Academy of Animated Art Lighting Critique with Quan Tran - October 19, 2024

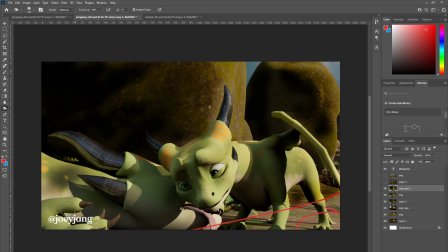[16:42]
coming across here so that the eye doesn't get distracted by this kind of hot spot here, and that we focus our attention on the face and
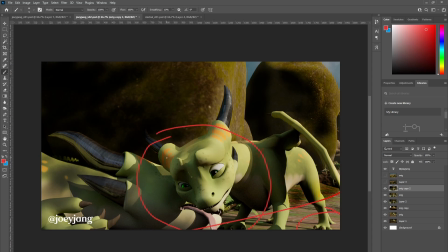[17:05]
this kind of very emotionally impactful scene.
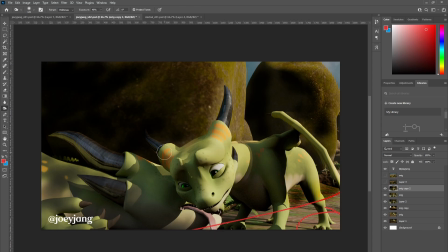[17:23]
It's maybe like I would say maybe a quarter to a third of a stop exposed down.
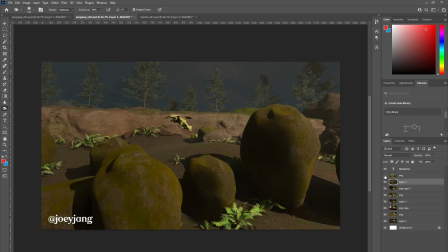[17:36]
Okay, and then we have our original and this kind of update, and I feel like
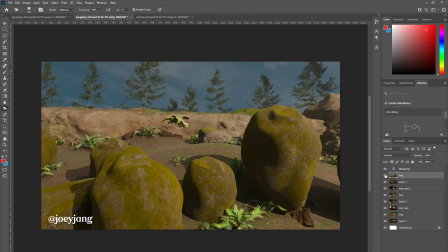[17:49]
I noted your comment that you didn't want to bring down the foreground elements because in the next scene you would have there would be a foreground character. I'm guessing that larger dragon that's lying on the ground.
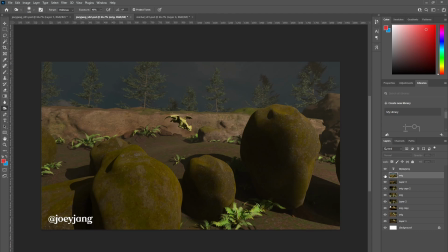[18:10]
Again, I feel like there's just been kind of a general bringing down of the, general bringing down of the background.
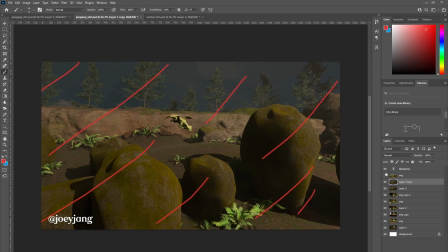And just leaving the foreground as it is. I just feel like
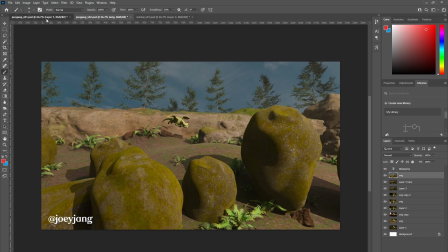[18:49]
one thing you could try, and one thing that I really love from your reference images, in particular
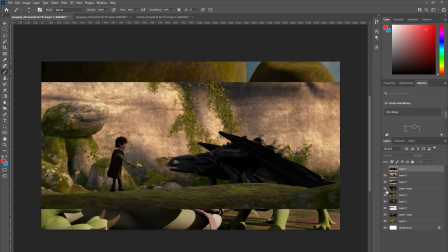[18:59]
this one here,
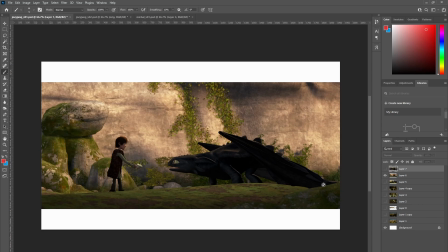[19:06]
is this silhouette of the characters against a brightly lit wall. And I think this could provide maybe the solution to our dilemma of not
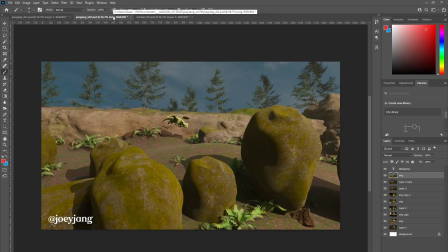[19:24]
bringing down the exposure of the environment too much. So I'd like you to try this. I'd like you to try actually bringing down, bring the subject down
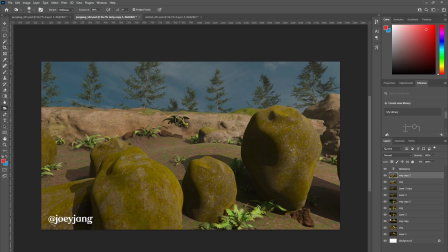[19:48]
like that. So expose down the subject. And then as a way to etch them out from the environment, I want you to try go the other way and then bringing up.
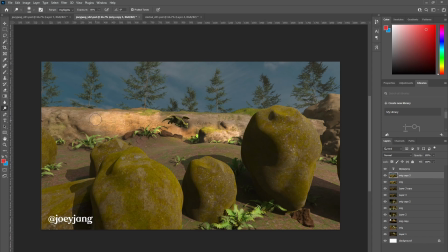up the... I guess we need a rationale for
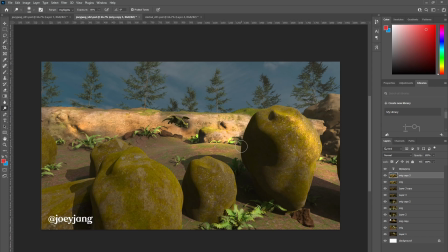[20:27]
your subject to be kind of in silhouette like that. And it could be that maybe in the middle ground there is you could play some kind of gobo,
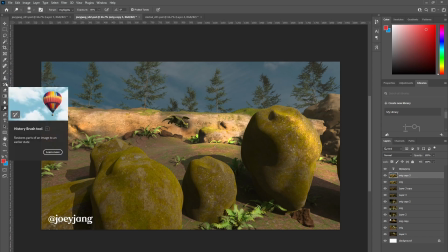[20:42]
and I don't know whether this will be successful in motion, but if you could at least try this for me.
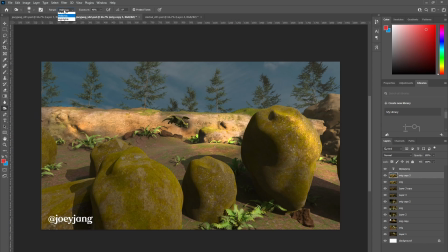[20:56]
There is some sort of tree or something behind camera that's casting a shadow over this area,
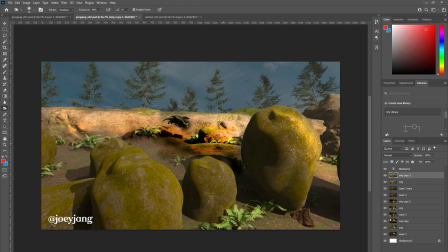[21:18]
and it happens to fall on the subject and the surrounding rocks, and maybe here. But then leaves
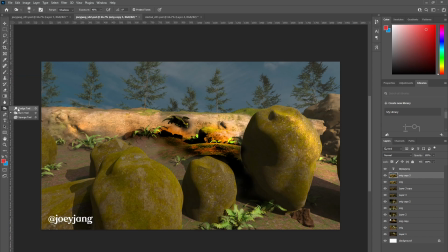[21:36]
the background quite bright.
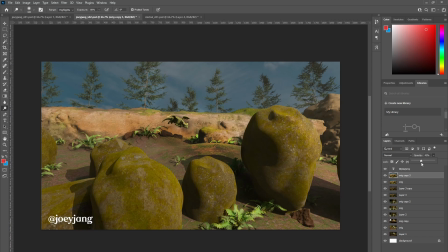Does that make sense? Let's try that.
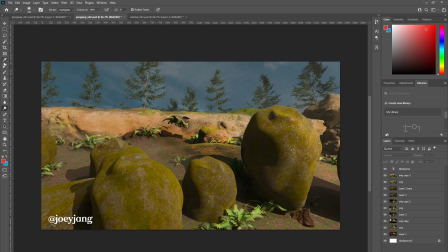[22:08]
So let's try bringing up that wall in the background there, bringing that up. Bringing this guy up.
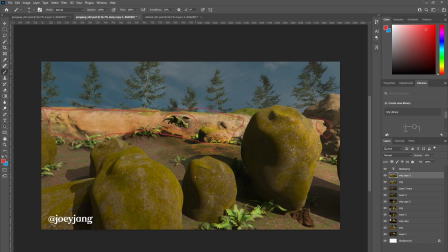[22:25]
Bring your subject, expose that down, and then get some kind of gobo that looks like it could be some indescript tree
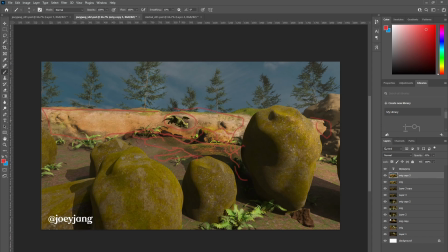[22:41]
to kind of shadow this middle ground area so that we have rationale for this guy to fall into shadow.
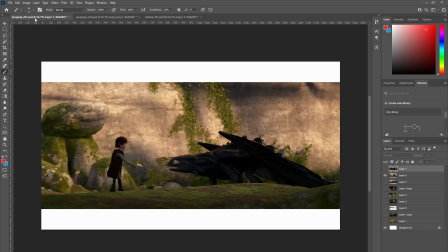[22:51]
Maybe take a look at this as kind of one way to go down, one path to go down. You have this really nice
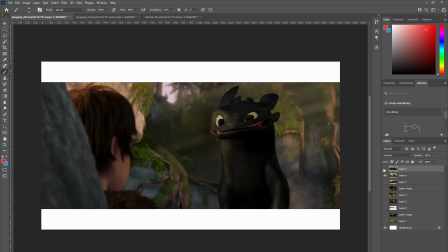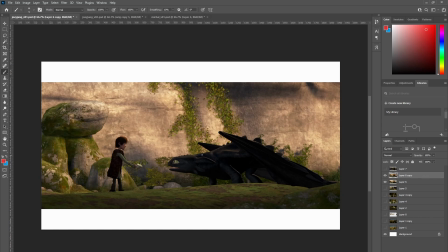[23:10]
shadowing that's happening with the foreground subjects being in shadow and having them read really well because you have
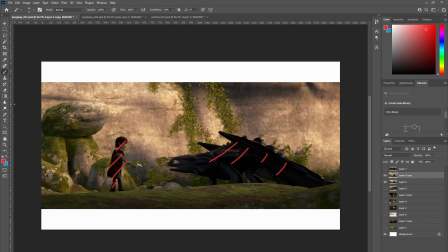the walls being hit by the sun like that. I think Roger Deakins was the DP on this,
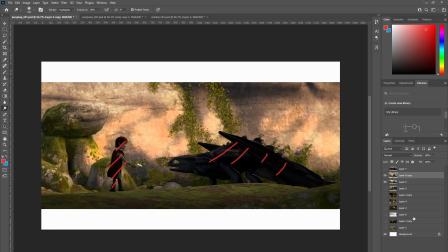[23:46]
and I'm just a total fanboy of him, and I just think that this scene is really beautiful. So take a look at this and let it guide you in how you would treat this scene.
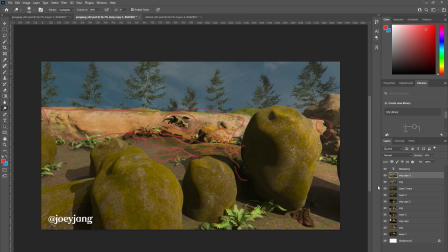[24:07]
Alrighty. Okay, so I guess that's pretty much it for today. Thanks for sending in your stuff, and I'll see you next time. Thank you.